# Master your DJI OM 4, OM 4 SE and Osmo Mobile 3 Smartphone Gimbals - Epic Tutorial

So there are other modes that I want to tell you about, but these modes are more to do with the position of the gimbal rather than how the motors operate.
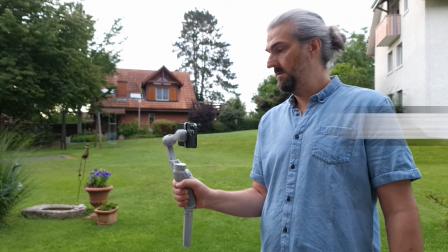994s
Upright position mode is how we normally use the gimbal, held upright in our hand or resting on a surface using the tripod legs.
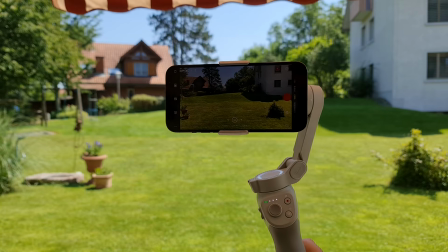1002s
An interesting position mode we can use is called Underslung Mode. So all we do is turn the gimbal upside down.
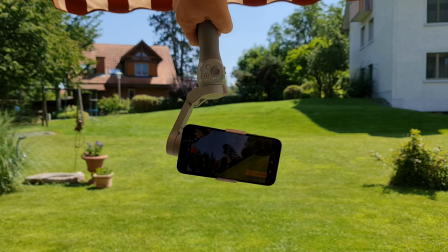1009s
The DJI OM4 or 3 will keep your smartphone in the same position, and now we can try to capture some low angle shots.
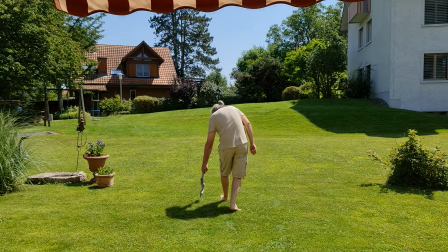1017s
So how about following your feet as you're walking? This can be a really nice shot.
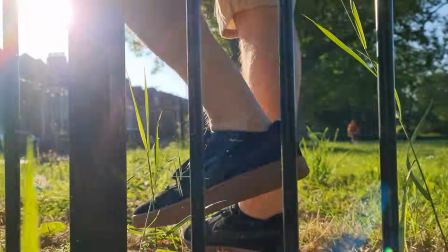1021s
Again, this is not an angle from which we normally experience the world, so you can give your audience a new perspective.
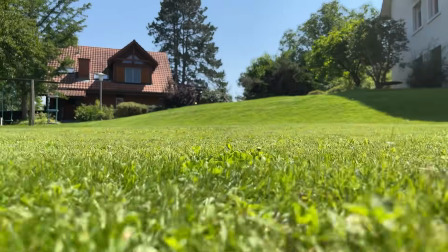1028s
If we move along with the smartphone camera low, the sense of movement is exaggerated, and the ground seems to kind of fly past.
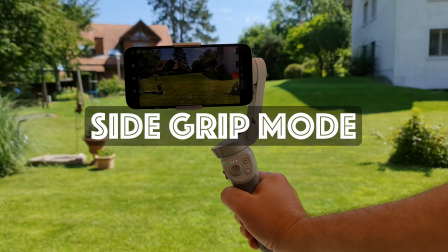1036s
Another positional mode is the side grip mode. To use the side grip mode, just hold the gimbal handle at about 90 degrees.
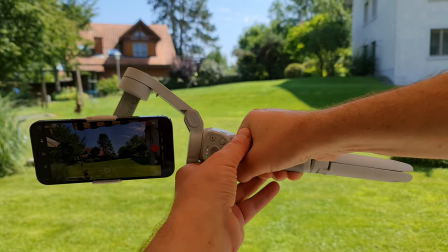1043s
Holding the gimbal in this position gives us more options for interesting angles.
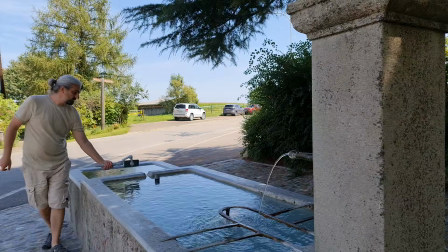1049s
So with the gimbal at 90 degrees, we can have our smartphones fly over surfaces, and you can get some really cool shots this way.
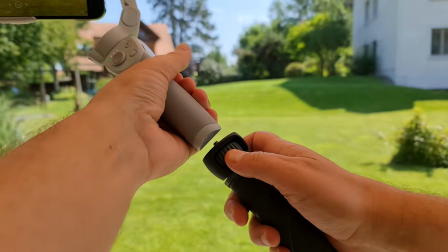1056s
And if you add a monopod to extend the handle, you can get shots from angles where you wouldn't normally be able to reach,
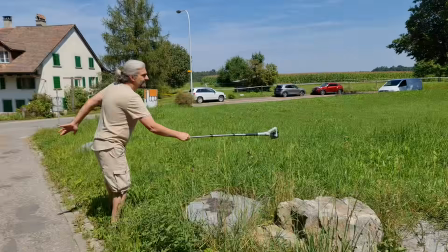1062s
like this shot flying over wildflowers, for example. The final positional mode is called Low Position Mode.
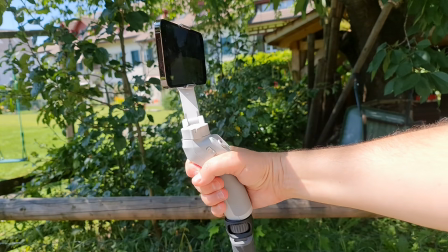1070s
So to switch to low position mode, press and hold the trigger. Now angle the gimbal at 90 degrees away from you.
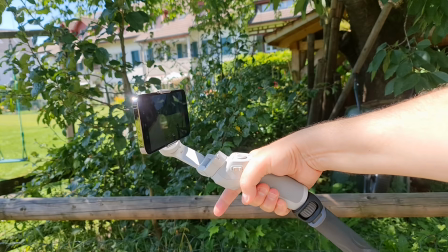1076s
So this is useful if you want to shoot a push-in shot,
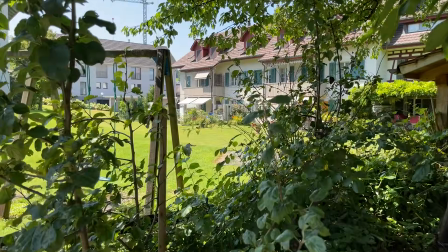1080s
and you want to be able to hold the gimbal more like when you're holding a flashlight, and some people even call this flashlight mode.
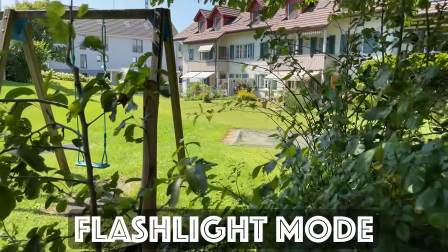1086s
And you can also get low angle shots easier this way.
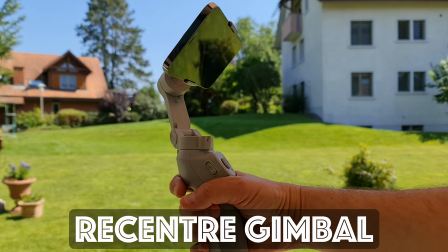1089s
And remember, when you want to reposition your smartphone back to the default position, just double tap this trigger button.
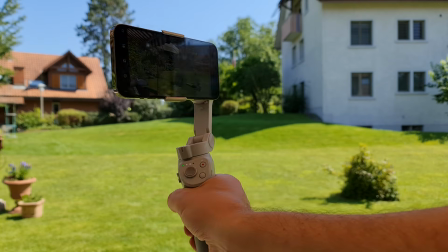1096s
Now let's look at the Mimo app and the different modes that we can use to create different types of shots. So the DJI Mimo app has tracking capabilities, which allows you to lock the camera onto an object and try to keep the object in frame. But not just in the frame, the gimbal will also try to keep the object in the same position in the frame. And that's quite an important difference. So let's take a look at how the active track works on the Mimo app.
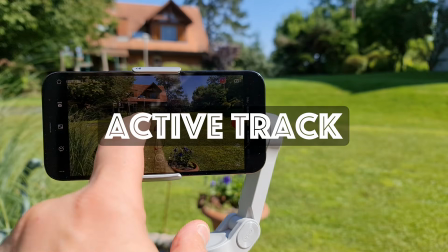1124s
Right now I'm in video mode in the Mimo app.
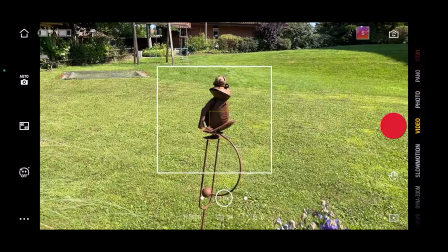1127s
And if I draw my finger over an object, which can be a person or anything you want, the app now locks onto the object.
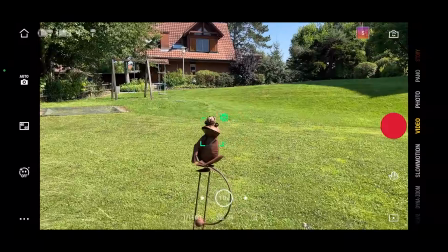1135s
Now when I move the gimbal, it tries to keep the object in the middle of the frame.
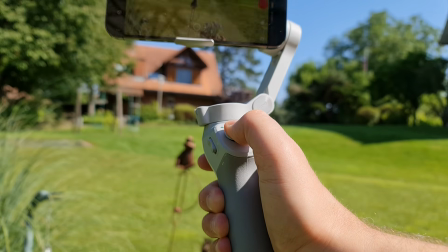1140s
We can also adjust the position using the joystick.
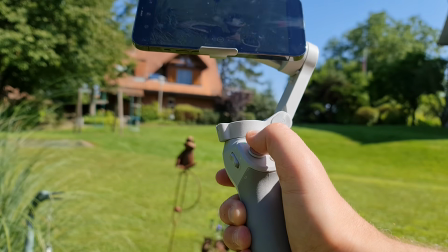1143s
So if I move the joystick up and down, it also moves the position of the object in the frame.
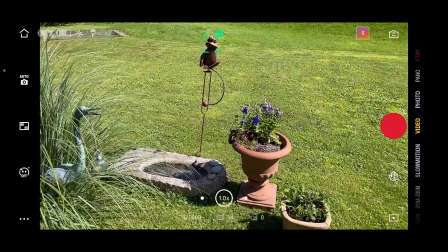1149s
So this is really useful if you're filming yourself or someone else talking to the camera.
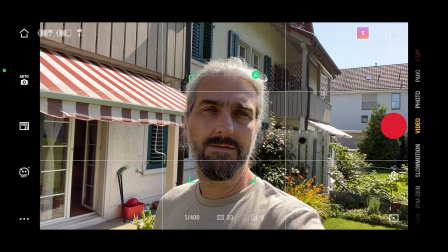1154s
Because if we're framing someone, we don't really want their face right in the middle. It's not really a nice looking shot.
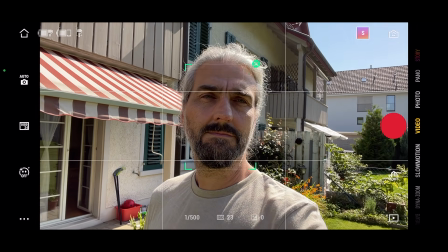1160s
Really, we want them nearer the top of the frame. If you use the rule of thirds grid,
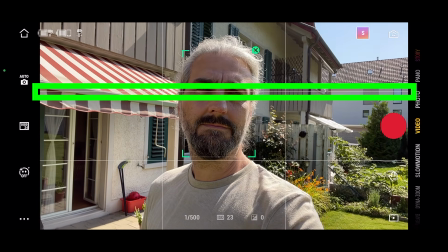1165s
you can sort of use that top line and place your eyes on that line.
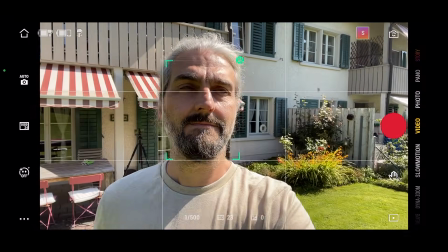1169s
And that's quite a good way to frame yourself or a subject. And by the way, you can also start tracking just by tapping the trigger once.
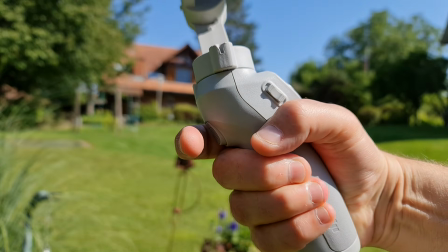1176s
And also, to stop tracking, you just tap the trigger once again.
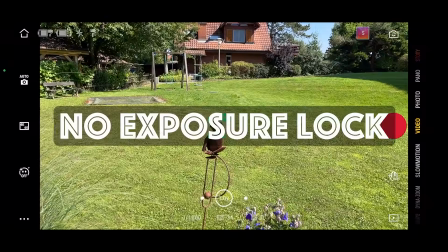1180s
Now, one side of using active track is that we can't lock exposure at the same time.
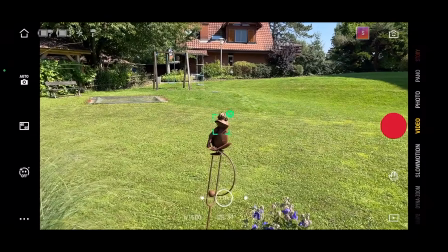1185s
So that's something to bear in mind when you're using it. Before I talk about the modes available in the app, let me give you a little tip about getting exposure right if you're using an iPhone.
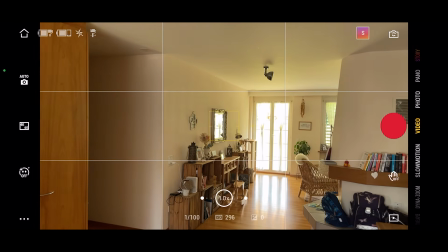1196s
This is especially relevant for the newer iPhones. So if you have an iPhone 11 or 12, this will make a bit of a difference to you.
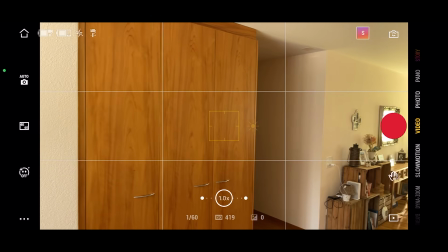1204s
If you're filming inside and the windows are overexposed, they can look a bit ugly when you pan if the exposure isn't locked.
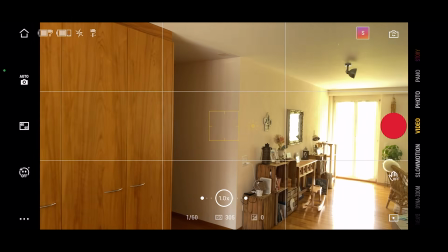1211s
You can see the windows changing exposure as you move the camera. And sometimes you even get really bad flickering.
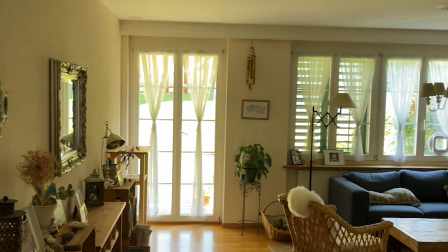1218s
And this is basically unusable if you're trying to do something a bit more professionally.
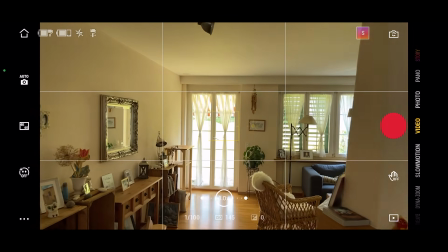1223s
But if you move and face the window and tap on the window area, you should see this yellow exposure box move there.
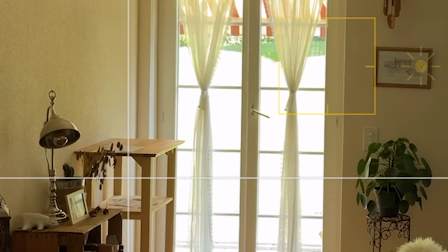1230s
And now the window should be properly exposed.